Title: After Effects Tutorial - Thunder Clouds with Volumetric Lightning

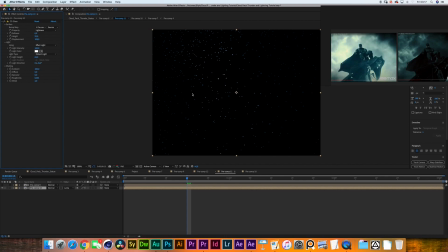(24:26)
So keep it at 100 to make sure that you're not introducing any more light into the raindrops than the natural values of your scene.
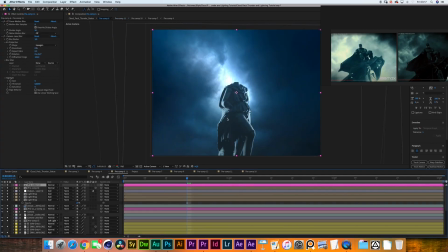(24:36)
Back to this shot, as you can see, the integration is incredibly natural. And because we're using something like Trapcode Particular, we are also introducing the natural camera movement from our scene, so everything blends in very nicely.
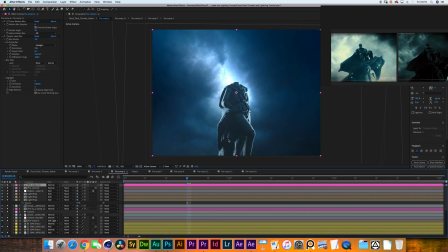(24:54)
Because we have a layer in the foreground, I didn't want to create any complex occlusion objects in between the Trapcode Particular. I thought, you know what, the CC glass experiment is doing fine, but I don't want to overcomplicate things.
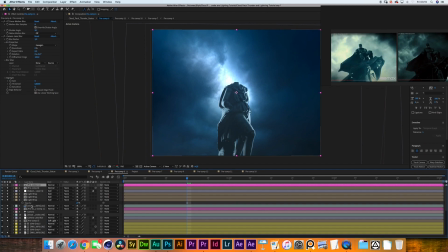(25:12)
It's probably gonna mess up at some point. So my idea was, well, just create a duplicate of that whole system,
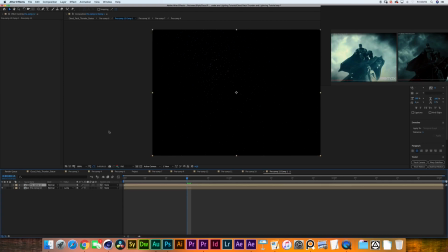(25:19)
and then inside of here, make a duplicate of the pre-comp that had the rain simulation. And then in there, just move your particles like emitter Y space to 9000,
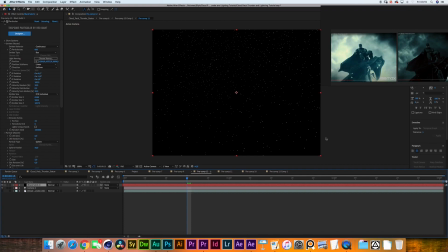(25:34)
which is the Z space in your case probably. So I moved all these particles way back into the distance. The camera motion stays the same, everything stays the same. We're creating the background far in the distance version of these glass spheres.
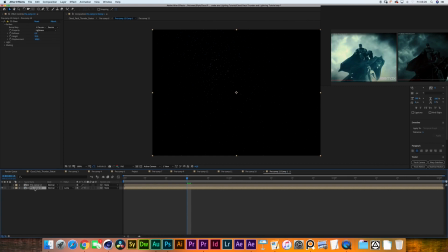(25:48)
Back into that pre-comp, everything is the same. We simply have a background layer, luma matting the top layer with a CC glass effect, using that layer, using the rain simulation as a bump map.
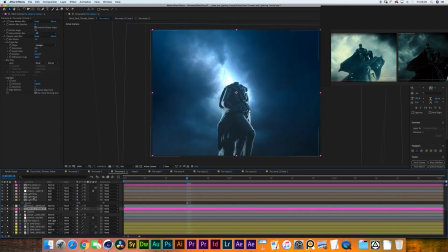(26:02)
We're almost done, but what we want to do now is both of these rain layers, as you can see in the effects panel, they have a CC force motion blur effect. I'm just using a shutter angle of 90.
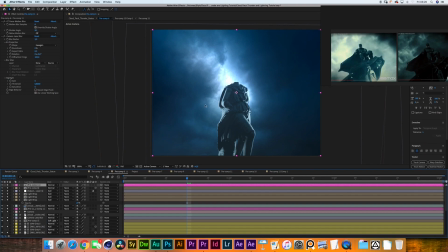(26:15)
I felt like using a shutter angle of 180 would be making it too streaky and not making it look too much like rain anymore. And then we have a camera lens blur of 3 with a aspect ratio of 0.5 on top of it.
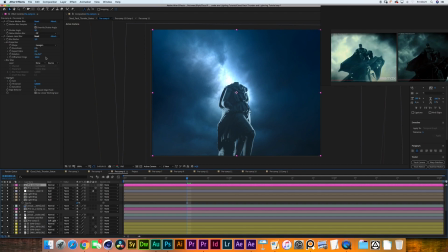(26:31)
It's something important for you to think about as well as you are learning visual effects, to kind of have an idea of how far you can get with a certain technique,
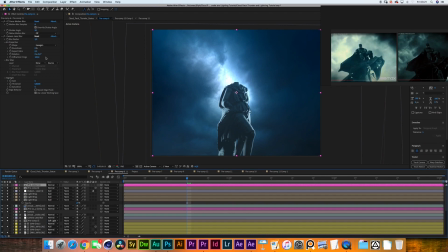(26:43)
and then already kind of having an idea of what techniques you can use to pick up the mantle from a certain point on. I knew that I would be able to get a nicely looking rain simulation out of Trapcode Particular,
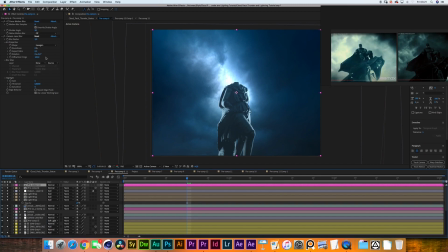(26:58)
but I wasn't sure that I would be able to be working with CC glass on top of half opacity values that I would be getting from the motion blur out of Trapcode Particular.
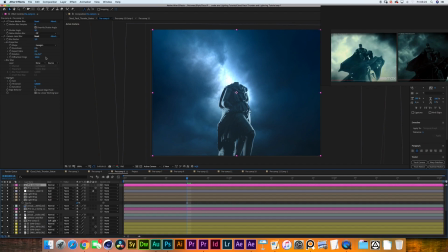(27:12)
And I wasn't really sure if it was going to work if I was using some kind of complex particle shape inside of Particular either. Just use the simple sphere inside of the Trapcode Particular and do everything inside of a sphere,
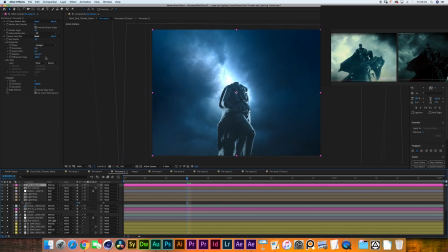(27:28)
and then at the end make sure you have everything pre-comped together and working, and then you add the motion blur,
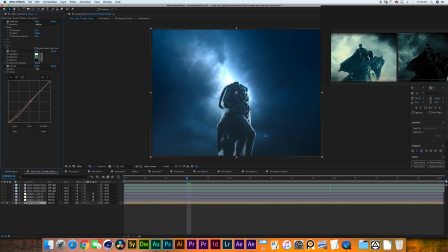(27:34)
and then you make it look like a streak. Perfect. I've then pre-composed everything together and we went on to make our final adjustments. I've added a exposure effect with a 0.95 gamma and a 0.1 exposure, just that little bit of a contrast.
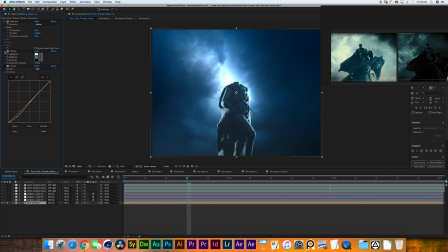(27:54)
I've then added a color correction tritone effect, and in here I was trying to get a rough match of the colors that we were getting in this Justice League trailer.
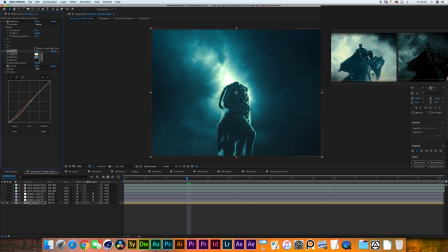(28:06)
I gave it a shadow color of a very dark purple and a mid-tone color of a very cyan-y, tealy color, and then a highlight of a lime green yellow kind of look.
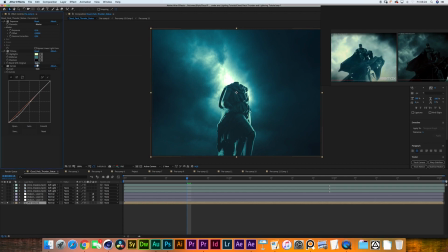(28:21)
I then gave it a blend with original of 25. Usually I would never go this low. Usually I would go for about 95%, like really just giving it a very subtle detail.